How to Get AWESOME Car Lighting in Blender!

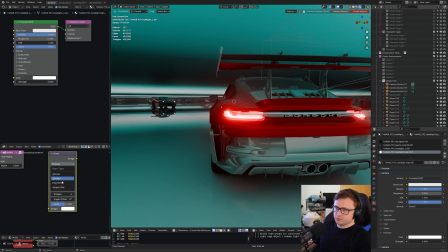(8:08)
But if you grab a glare node and set that to fog glow, if you then plug your render layers, so take the image from your render layer, plug it into the image, and then take that as your output to the compositor, then you will be able to get the fog glow. Again, I would show you all of that in detail, but I don't really want to mess up my scene because this is my actual product file.
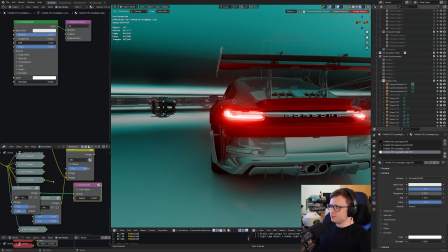(8:27)
So I don't want to start damaging things too much for the sake of a tutorial. Now, a little bit of bloom goes a long way with like emissions and stuff like that.
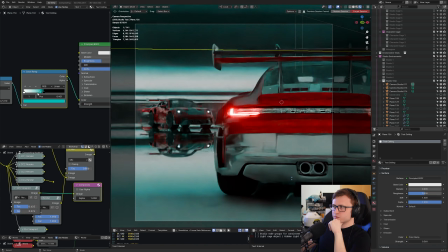(8:33)
So that's quite fun. Let me play a bit more with the ceiling lighting. You'll find very quickly that by playing with
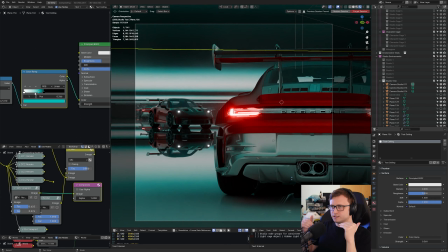(8:39)
light and shadow areas and different aspects of color that you'll get very different moods. So depending on the kind of mood you want to present, try a bunch of different things. Complementary colors would be pretty interesting.
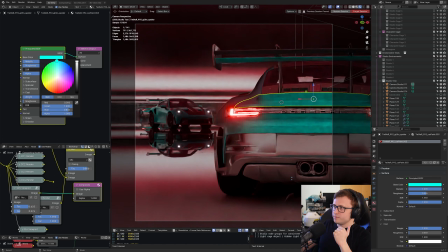(8:50)
It's also quite fun like changing the color of car paint because that also contributes to a different mood.
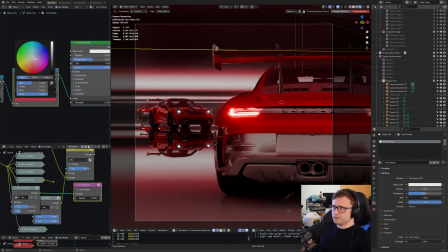(8:54)
I'm going to stick with red on mine, I think, but I'm going to make the top something blue because I always like working with blues and purples.
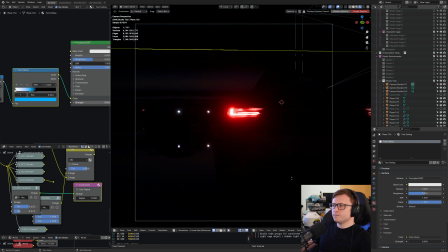(9:00)
So let's brighten that up a bit. Whoops, a bit too much bloom there. I kind of like going for slightly darker scenes, I've noticed,
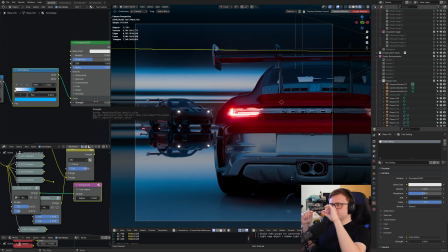(9:07)
because if we start using extra invisible light objects to accentuate the curves of the cars, that's where the real character comes in.
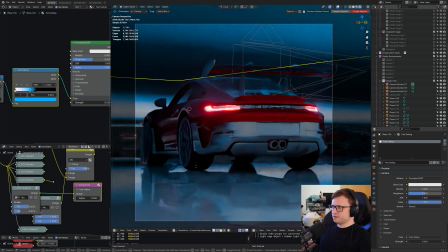(9:13)
Just playing around with the camera angle a little bit more. Maybe I'll focus a bit more on just this car for now, because you can always experiment with like different positions and angles.
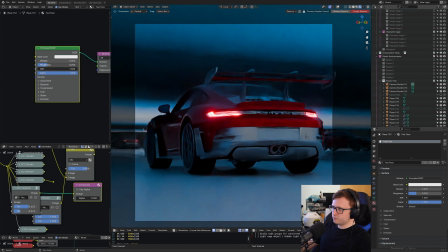(9:21)
So clicking on the floor again, we can always play around with reflections and notice how that changes things.
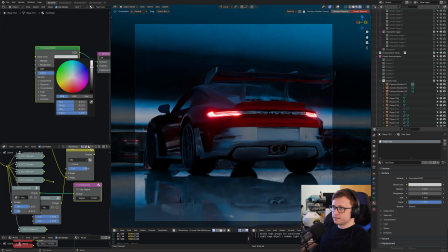(9:26)
I'll make it darker so we're getting a bit less bounce lighting, or again, a bit more color for a mood change.
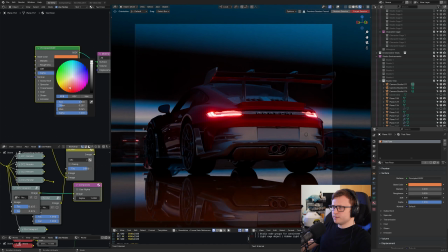(9:32)
Oh, actually, a little bit of dark red's not that bad here. like kind of orangey.
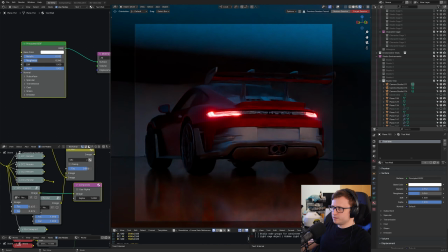(9:36)
If you don't want to be distracted by reflections in the background, again, look, we can increase the roughness. And as we do that, we can kind of blur it a bit with the ceiling there. Notice how playing with the gradient of the lighting on the ceiling and the roughness of the back wall can give us a bit of a gradient there in terms of color.
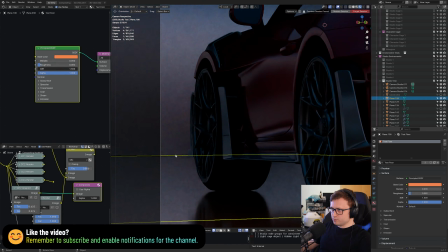(9:52)
The skirting object I have along the ground is kind of ruining that, so maybe this is a good time to remove it.
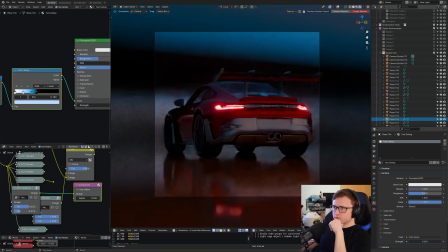(9:56)
So let's just hide that. Now I'm going to play with that ceiling ramp a little bit more. What if I can add a bit more of a back color, something a bit more bright pinky?
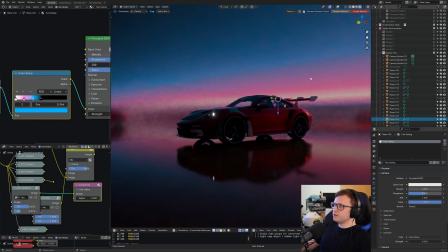(10:03)
So now when looking at this scene, if we rotate around the car, the ceiling has this kind of a bit of a sunsetty,
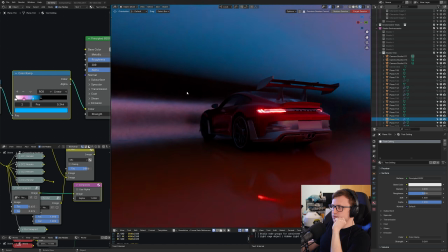(10:09)
synth-wavy gradient going on back there, leading towards a moment of darkness. And I'd say maybe that darkness helps to outline the car a little bit.
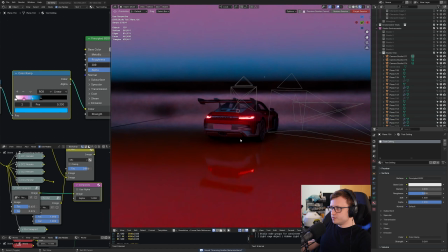(10:16)
Now let's add something a bit more juicy, shall we? So now what I'm going to do is put my 3D cursor somewhere along the base of the car here. We're just going to use it as a bit of a center point, shift a curve, and I'm going to do a circle. I've got the extra curve objects add-on enabled, so you may or may not have this. Let me just go to edit preferences.
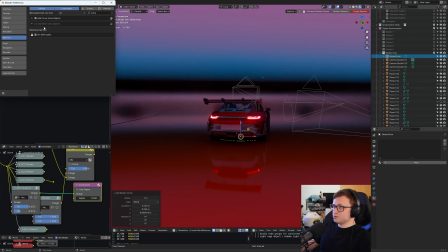(10:33)
Under add-ons, I've searched in extra, and there's curve extra objects. There are also extra mesh objects that you can use, but the curve one's pretty handy.
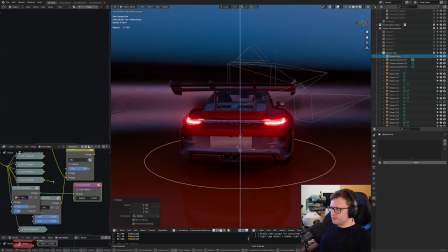(10:41)
I'm going to scale this up a bit and raise it slightly and go into the curve properties. So curves are cool because we can adjust the geometry of it pretty much on the fly. I'm holding shift and increasing the depth of the bevel to make it an actual physical object, and then zooming in,
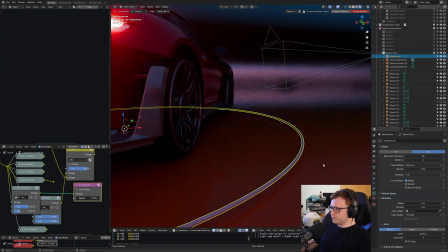(10:55)
let me just double the resolution preview value, and that'll make it a little bit smoother. Actually, let me set that up to like 40 or something to make it really smooth.
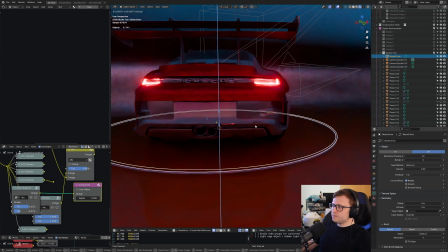(11:03)
Now we're going to turn this into an invisible lighting object that kind of surrounds the car, and to do that, first of all, we'll actually make it a light object. So we'll go into the materials and then give it a name. I'm going to call it test emission. This is also a principled shader.
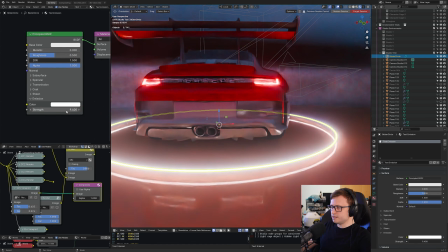(11:16)
So under the emission value, let's start increasing that. And I can go into the camera view here and take a look.
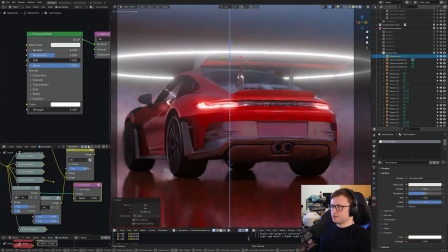(11:22)
We can see how it's reacting with the scene. Now, you've got to imagine that the object isn't there to start with, but as I move up and down, you can see how the reflection is affecting the car.
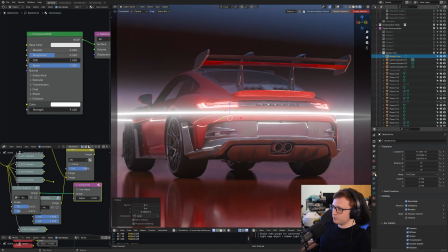(11:31)
So how do we make it invisible? Again, very simply, we go to the object properties, then we go down to ray visibility, and first of all, disable camera.
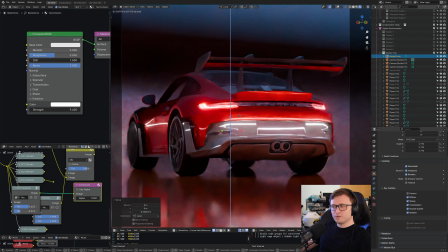(11:39)
So now, when I move this object up and down, you can see the juicy side of reflective lighting.
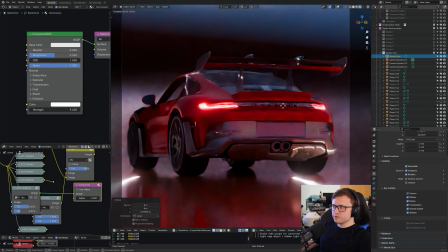(11:44)
And we can rotate it as well, so we can get pretty much any degree of emissive reflection line over the car as we like.
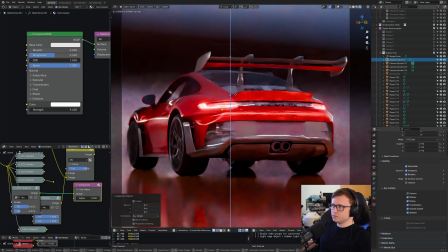(11:51)
In fact, you can put multiple of them in if you like, so you can get all kinds of different light accentuations over the car.
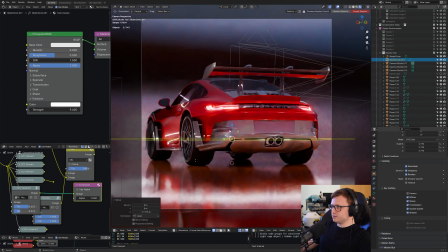(11:57)
And they don't have to be circles either, you can make them any object you like. So what I'm actually going to do is take this object and add an array modifier to it.
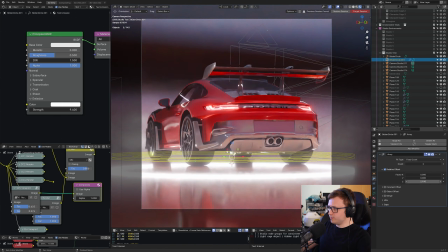(12:06)
I believe that should be Z in this case. Let me increase the Z value and make that something like 3.
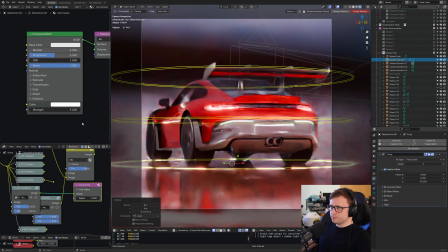(12:12)
So we've now got 3 of these ring objects, and I'm going to slightly decrease the strength a bit.
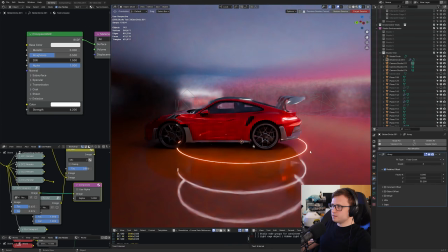(12:18)
So this is how the car looks at the moment. Let's make this a bit more central.
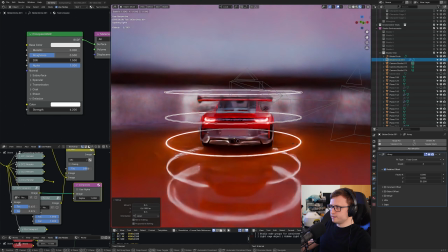(12:21)
So I'm going to take the object and just widen it a little bit so it's kind of more centered on the car.
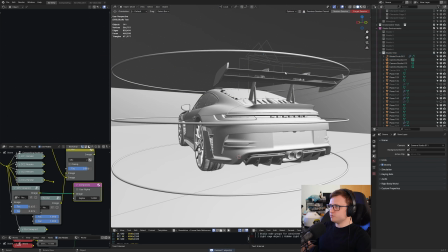(12:27)
We're going to reduce its intensity in a minute. I noticed I still had one left there, so let me remove that. And we're going to reduce its intensity a bit more through some color control.
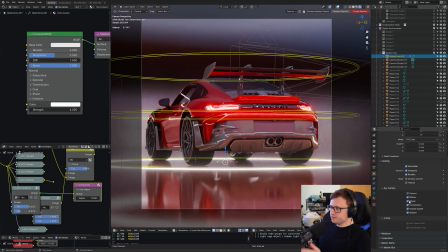(12:35)
But just one more note about the ray visibility is that you can control other things. So if you don't like it affecting reflections, you can turn off glossy.
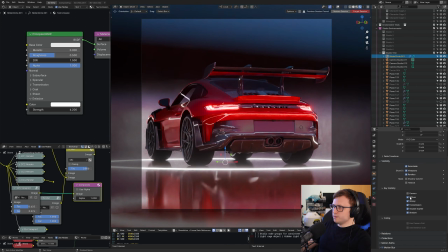(12:42)
You can also turn off diffuse. Notice how that's affecting the ceiling there a bit more. So maybe that would be a good one to keep off if we wanted to isolate it more to the car. You can also disable shadow. That's not going to make too much of a difference for us. Volume scatter. This may be important if we apply some volume to the scene.
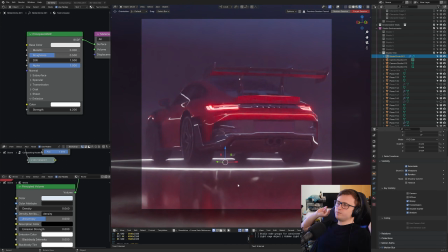(12:58)
So you can see here we'll get some volumetrics. If we let that resolve, it makes it a little bit more foggy. You can get all kinds of different moods with that. Now that is really cool, but volumetrics take a bit longer to render.
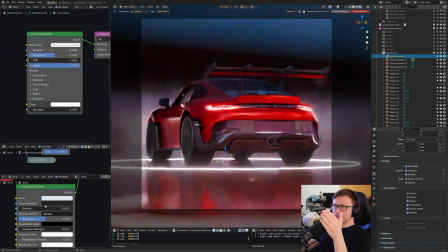(13:08)
So for the sake of just having a tutorial where you won't have to wait to see the result every time, I'll keep it simple for now.
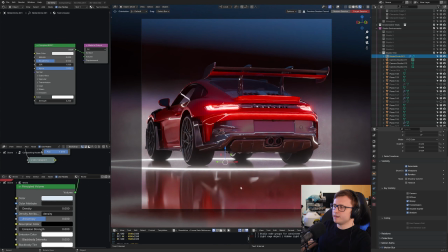(13:14)
So again, taking the theory of the color gradient on the ceiling and now applying it to this ring light, I'm inside of the material here. And actually, I'll just copy it straight from our ceiling light to start with and plug it into our ring object, and we'll just see what happens. But this time I'm actually going to plug it into not just the emission, but also the alpha value.
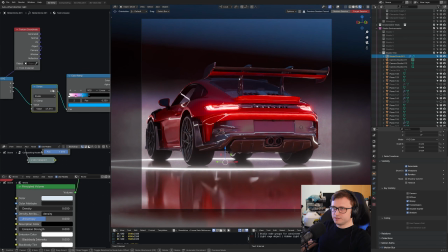(13:32)
Now, nothing has actually changed so far, but that's also because our math node here, our divide, was kind of set up to stretch across the entire ceiling, and this is a much different object.
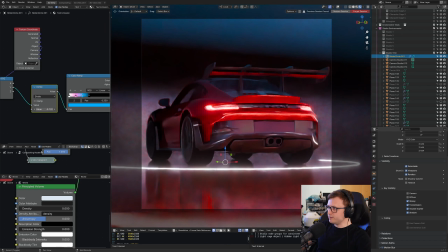(13:41)
So I'm going to set that to 0 and then play around a little bit, and we'll start to see some changes happen.
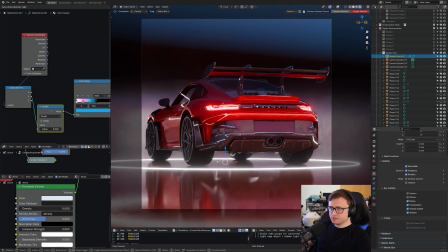(13:46)
In this case, we might not even need the math node, so let's just bypass it entirely and plug the Y into the color ramp,
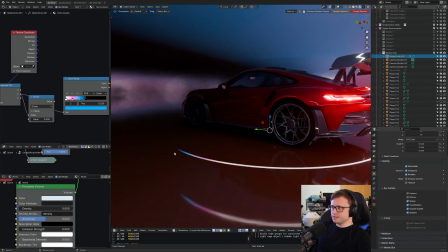(13:52)
and then take a look, and we will see the gradient color change happening here. Now, because we've got it plugged into the alpha as well as the emission color, you'll notice that it's becoming invisible here.
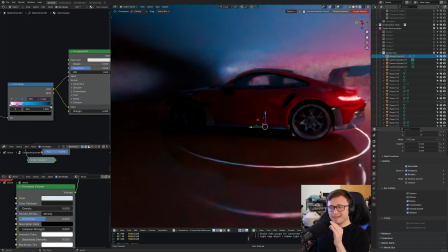(14:02)
Now, the object is already invisible. What we're actually looking at is the reflection of the object on the floor.
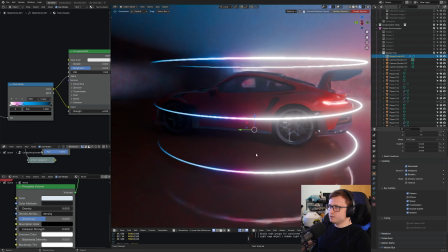(14:07)
If I select it and make it visible to the camera again, you will see this gradient much more clearly on the object.
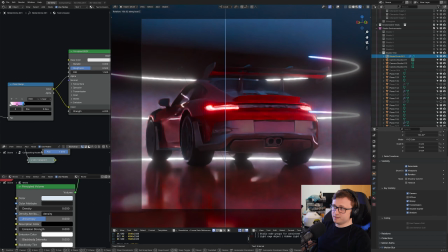(14:12)
Now, maybe you want to have visible emissive objects like this. As you can see, it'll make kind of like a cool animation.
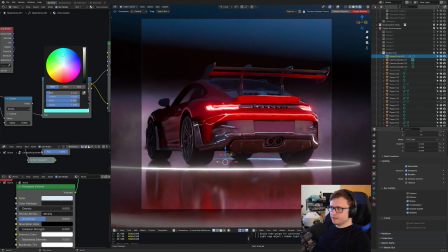(14:18)
But for me, I'm going to keep that disabled. Now, I don't like there being white, so I'm going to set that to something blue.
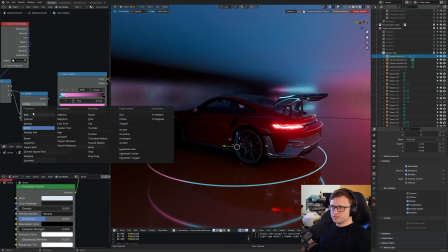(14:25)
I might actually use the math node to balance out the gradient distances a bit more. So let me go to add, and if I add this, there we go, shortens it out a bit.
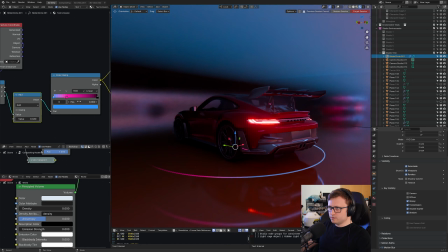(14:33)
What I'm effectively doing is just building up like a ring of a color change based on lighting preferences that I like.
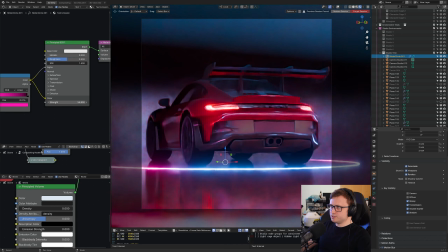(14:39)
And then once I'm happy with the gradient, I can increase the strength of the emission however I like. And you'll start to see it reflect on the car there.
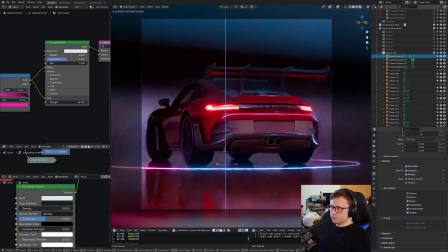(14:46)
You'll notice that because we have the reflection of the light on the ground, I can move the object above and below if I like, but the further I move it away, the more blurred it becomes as well.
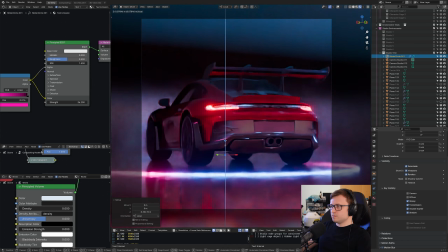(14:54)
So you can use that creatively if you want. But I think having a little bit of it there is kind of nice.
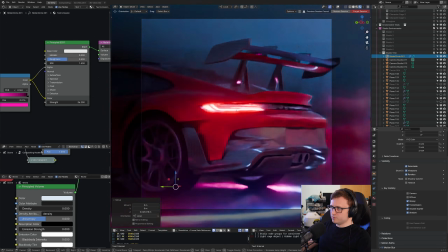(14:58)
And as we zoom into different angles for the car here, you might start to be inspired for kind of like new compositional angles or even like new ways to light it.
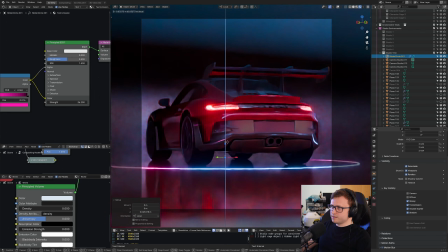(15:06)
So we can start to think about like where on the horizon of the car lines should be placed.
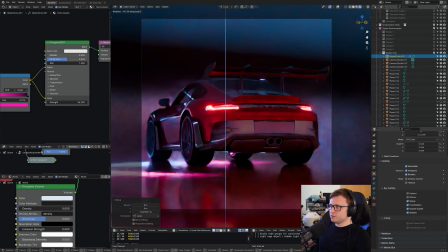(15:11)
And you'll see that because we've got the gradient, if I rotate it, the lighting will change. So what that means is you can effectively rig your light rigs, I suppose, with these objects and animate them around or even just move them around a pivot to, again, kind of inspire yourself into a different lighting direction.
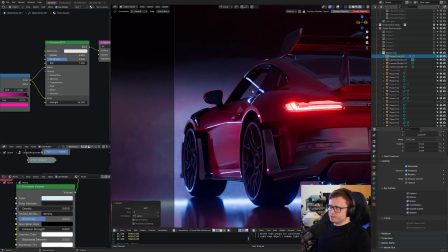(15:26)
So like I could focus now over here and we can see the reflections going on. So how are we feeling so far?
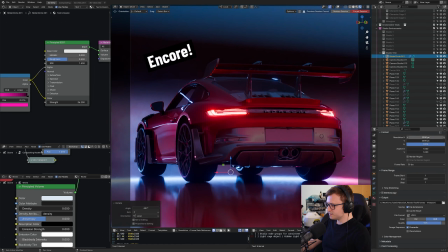(15:31)
Is that enough to kind of explain the process? 2560... 1080.
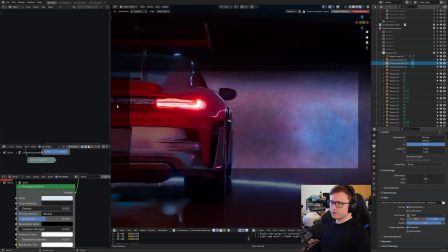(15:36)
Let's do something ultra wide now. This isn't really a tutorial about composition more than lighting, but you know,
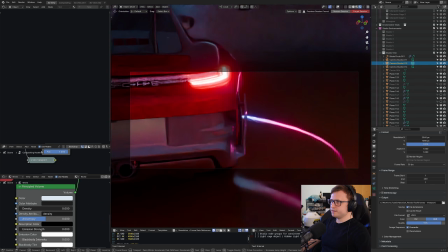(15:41)
going for different aspect ratios when displaying like complex curvature can make a big difference to the mood.
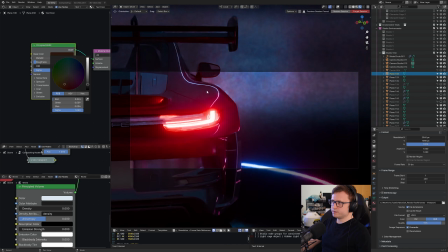(15:47)
So I recommend continually playing around with color and always keep in mind again the nature of bounce lighting.
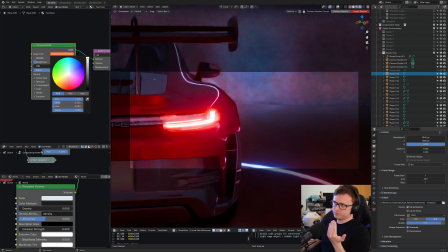(15:52)
So even though we can't see much of a change on the floor, as I'm increasing and decreasing the brightness of the orange floor, we'll see that it's reacting with the red color on the actual car.
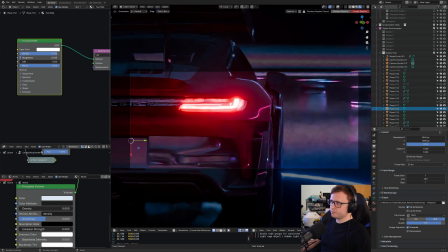(16:01)
So I'm just gonna improv a little bit here and play around. If I play with the reflection on the back wall there, we can start to see the lines existing.
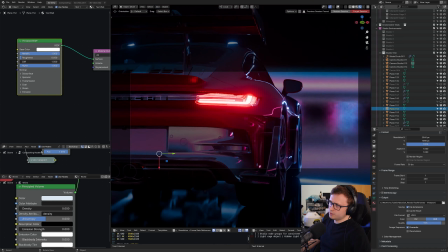(16:09)
Let's bring that back a bit. I like having a sharp emissive line there just along the edge of the car.
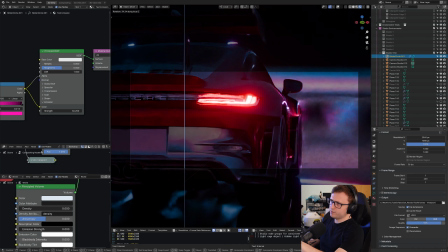(16:14)
If I rotate that now, you can see how the pink color starts to dominate that line there. So that's the cool thing about having these gradients.